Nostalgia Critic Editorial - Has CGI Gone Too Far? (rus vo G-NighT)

Привет! Я ностальгирующий критик, и я это помню, так что вам не обязательно. Вас ведь тоже тошнит от CGI-графики, да?
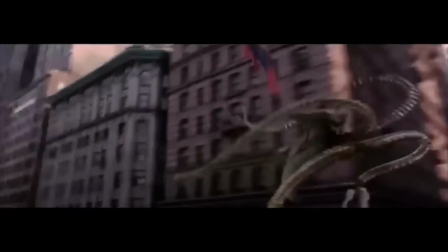0:12 Никто вас в этом не винит. Уже практически невозможно увидеть кино, в котором не присутствует хоть какая-нибудь форма CGI, так называемой компьютерной графики.
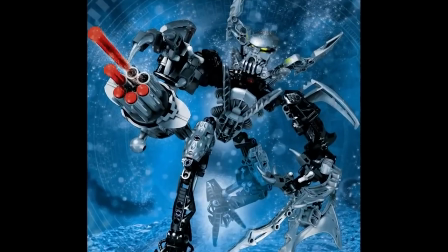0:20 И это даже не только в фильмах. Еще в рекламе, в телефонах, она есть даже в наших хлопьях для завтрака.
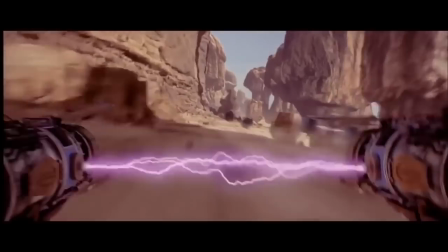0:26 И все люди единогласно сходятся в одном мнении. Нас уже от нее тошнит.
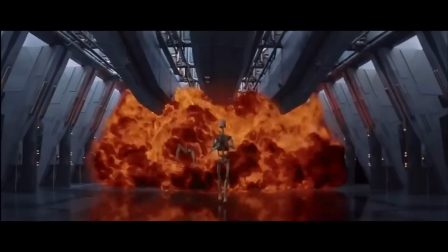0:30 Она везде. Нам нужно больше разнообразия. Итак, как получилось, что она так выскакивает везде?
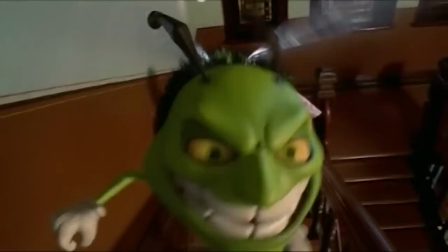0:36 И должны ли мы изо всех сил попытаться положить ей конец? Но сначала нужно проанализировать, почему люди раздражаются при ее использовании.
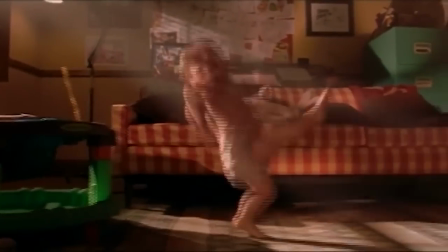0:43 Потому что до этого им ее просто не хватало.
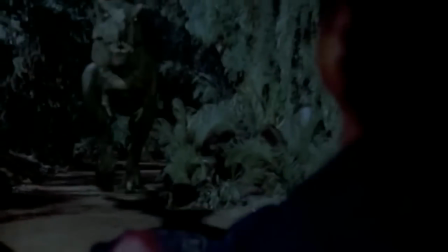0:46 Когда они видели новаторские эффекты в таких фильмах, как «Парк Юрского периода» и «Терминатор 2», люди просто были поражены.
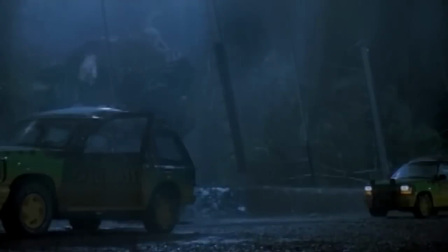0:52 Они никогда не видели ничего подобного. И даже по современным меркам эти эффекты еще неплохо смотрятся.
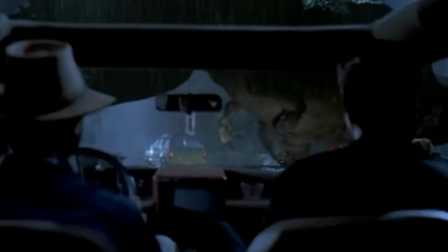0:58 Частично потому, что создатели фильма впервые ими воспользовались, так что они понимали, что им нужно многое доказать, и они объединяли эффекты с другими элементами.
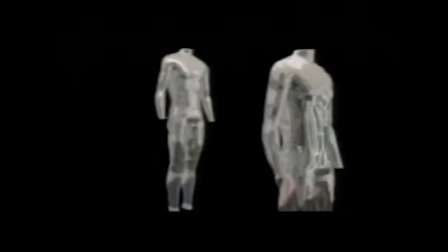1:07 Например, тут был захват движения за захватом движения за захватом движений Роберта Патрика в роли Т-1000,
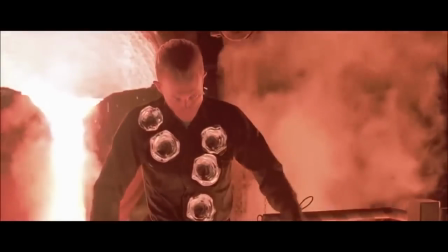1:13 который, скорее всего, был бы снят всего за один раз в наши дни, чтобы просто понять, как настроить цвет движения.
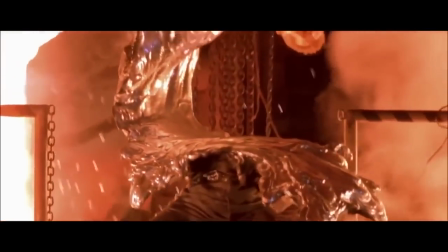1:19 Более того, не каждый эффект был компьютерной графикой. Каждый раз, когда Т-1000 был поврежден, это всегда были практические эффекты на съемочной площадке.
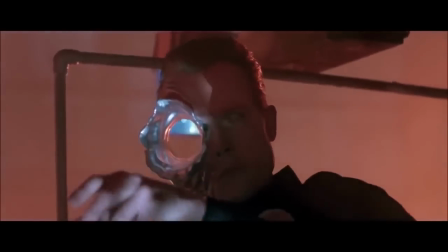1:27 Да, это там аниматронику использовали. Это же охеренно, да? И то же самое с парком Юрского периода.
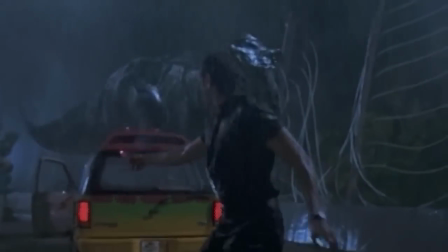1:33 Динозавр половину времени был компьютерным, но другую половину времени это полноразмерный робот прямо там, прямо перед актерами, блин.
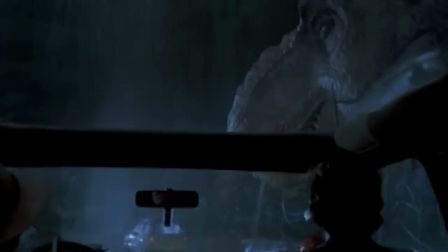1:39 Как и многие эффекты в прошлом, это было эффективно, потому что они использовали разные методы, чтобы обмануть наш глаз.
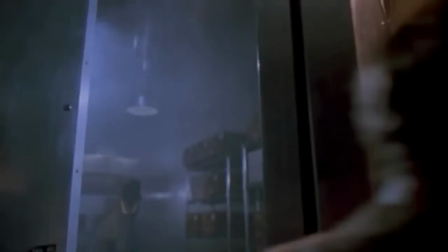1:45 Чем больше методов вы используете, тем сложнее будет для глаза привыкнуть к эффекту и просто заметить его. Но как-то пошло-поехало, и мы стали очень, блин, жадными. Я полагаю, что это не так уж и неожиданно.
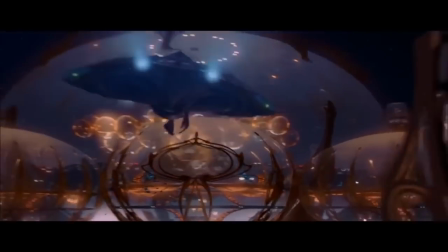1:58 Вы неожиданно можете видеть и делать то, что вы не делали раньше.
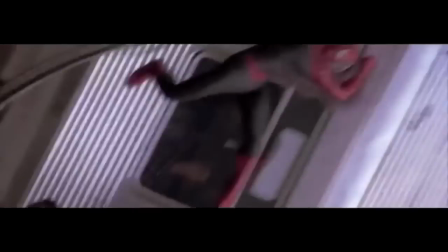2:02 Вы можете снимать и выполнять трюки, которые тоже выглядят охеренно, не подвергая никого опасности.
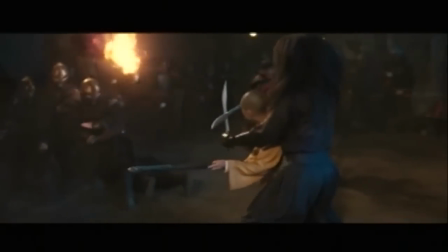2:07 И это было за половину цены. Но из-за того, что ей так часто пользовались, мы натренировали свой глаз, чтобы легче ее обнаружить.
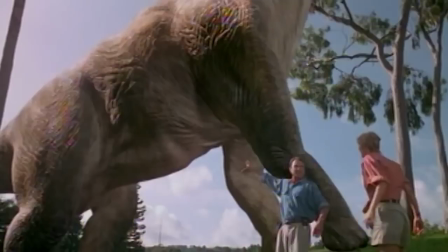2:14 Когда мы видели первый парк Юрского периода, мы не знали, что такое компьютер, что такое робот.
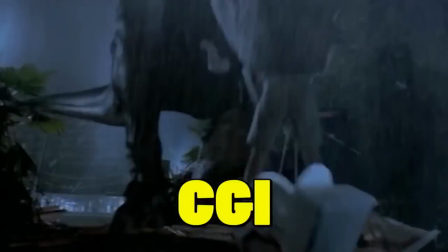2:19 Но теперь мы можем ее различить. Вот CGI, а вот аниматроника.
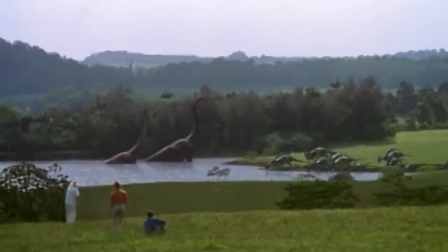2:22 И потому что компьютер работает так, что вы берете существующую программу и просто дополняете ее чем-либо, меньше времени требуется для создания нового существа с нуля.
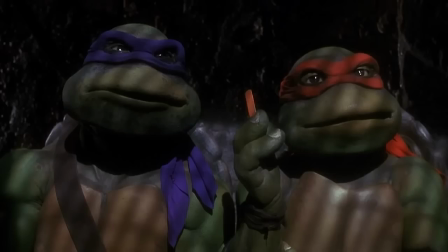2:31 А вот из чего-либо вроде черепашек-ниндзя не получится создать Джабу Хатта, например.
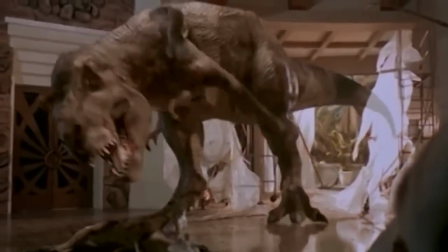2:35 Поэтому с компьютером, меняя освещение и движение динозавра, можно использовать их в совершенно другом монстре и в совершенно другом фильме.
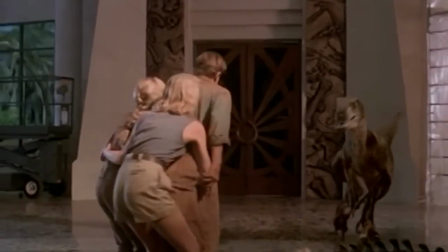2:43 Идея была в том, что если это сработало в одном фильме, логично, что сработает и в следующем.
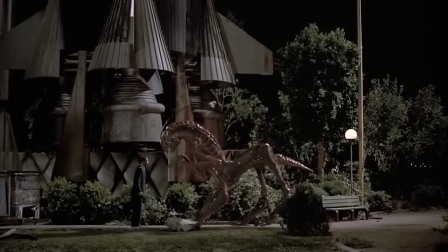2:47 Но, как я и сказал ранее, люди стали зацикливаться на этих шаблонах, и они становились все более и более заметными.
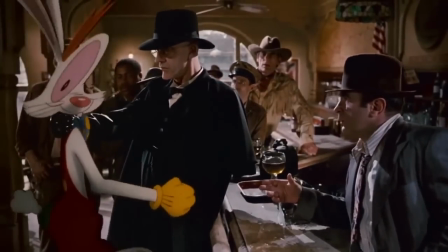2:53 Когда вы смотрите на такие фильмы, как «Кролик Роджер», вы спрашиваете себя, как они сделали этих очевидно нарисованных мультяшных персонажей такими, что они кажутся объемными?
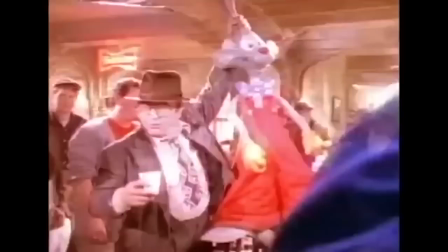3:01 Это потому, что они фотографировали каждый дубль, специально для того, чтобы понять, как же падает свет.
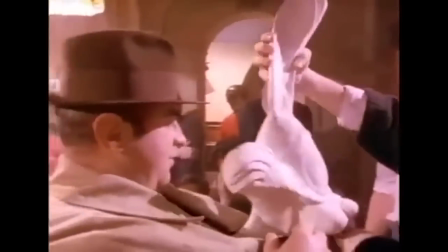3:07 Так что они видели, как камера его запечатлила, и воспроизвели это так хорошо, как могли.
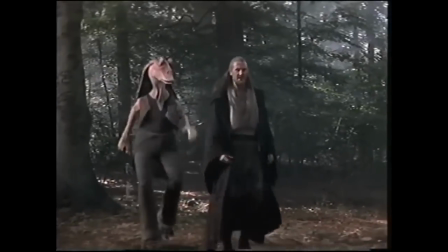3:11 Но здесь все выполняет программа, она рассчитывает и выясняет, как падает свет.
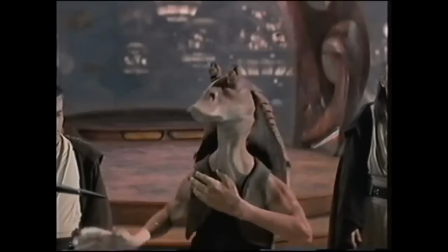3:16 Но причина, по которой это не всегда обманывает людей, в том, что в реальности свет не всегда падает туда, куда он должен падать по расчетам этой программы.
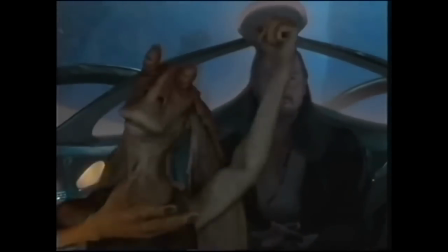3:23 Понимаете? Будь это из-за окружения, угла камеры, неважно из-за чего, всегда будет в реальности что-то, что компьютер не сможет воспроизвести в точности.
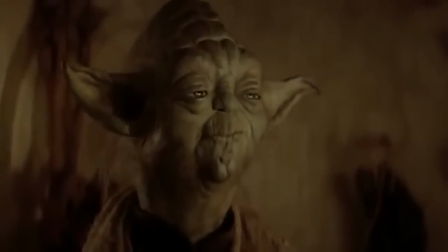3:32 Вот почему я знаю, что этот Йода на самом деле был там, а этот Йода нет.
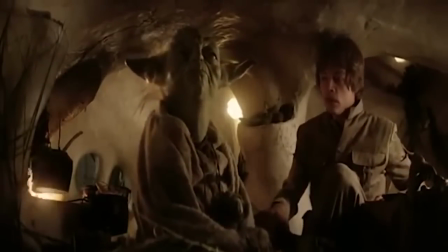3:37 Просто потому, что на того, который был там, свет падает по-своему уникально. Потому что этот Йода — иллюзия, так как он анимированная кукла.
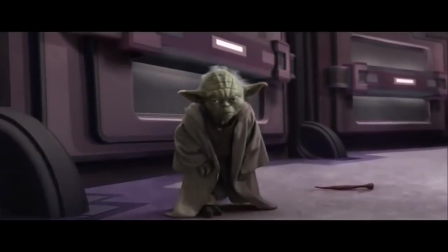3:44 Но этот Йода — не только анимированная кукла, а анимированная кукла, которой вдобавок там еще и не было.
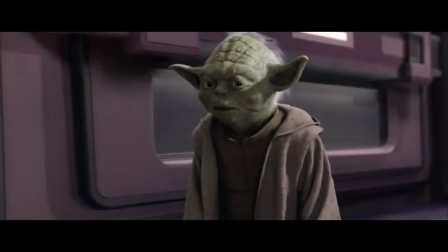3:50 Так что теперь вам надо иметь дело с двумя фильтрами реальности. Две иллюзии происходят одновременно.
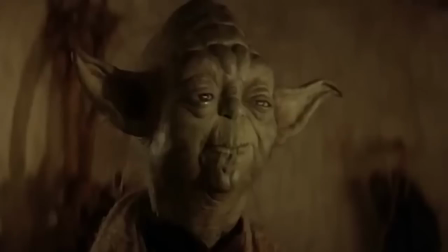3:56 А когда две иллюзии происходят вместо одной, людям становится легче определить, что является искусственным. Сегодня бывает, что компьютерная графика выглядит очень и очень реалистично. Я серьезно, блин, голым из двух башен до сих пор выглядит, блин, просто невероятно.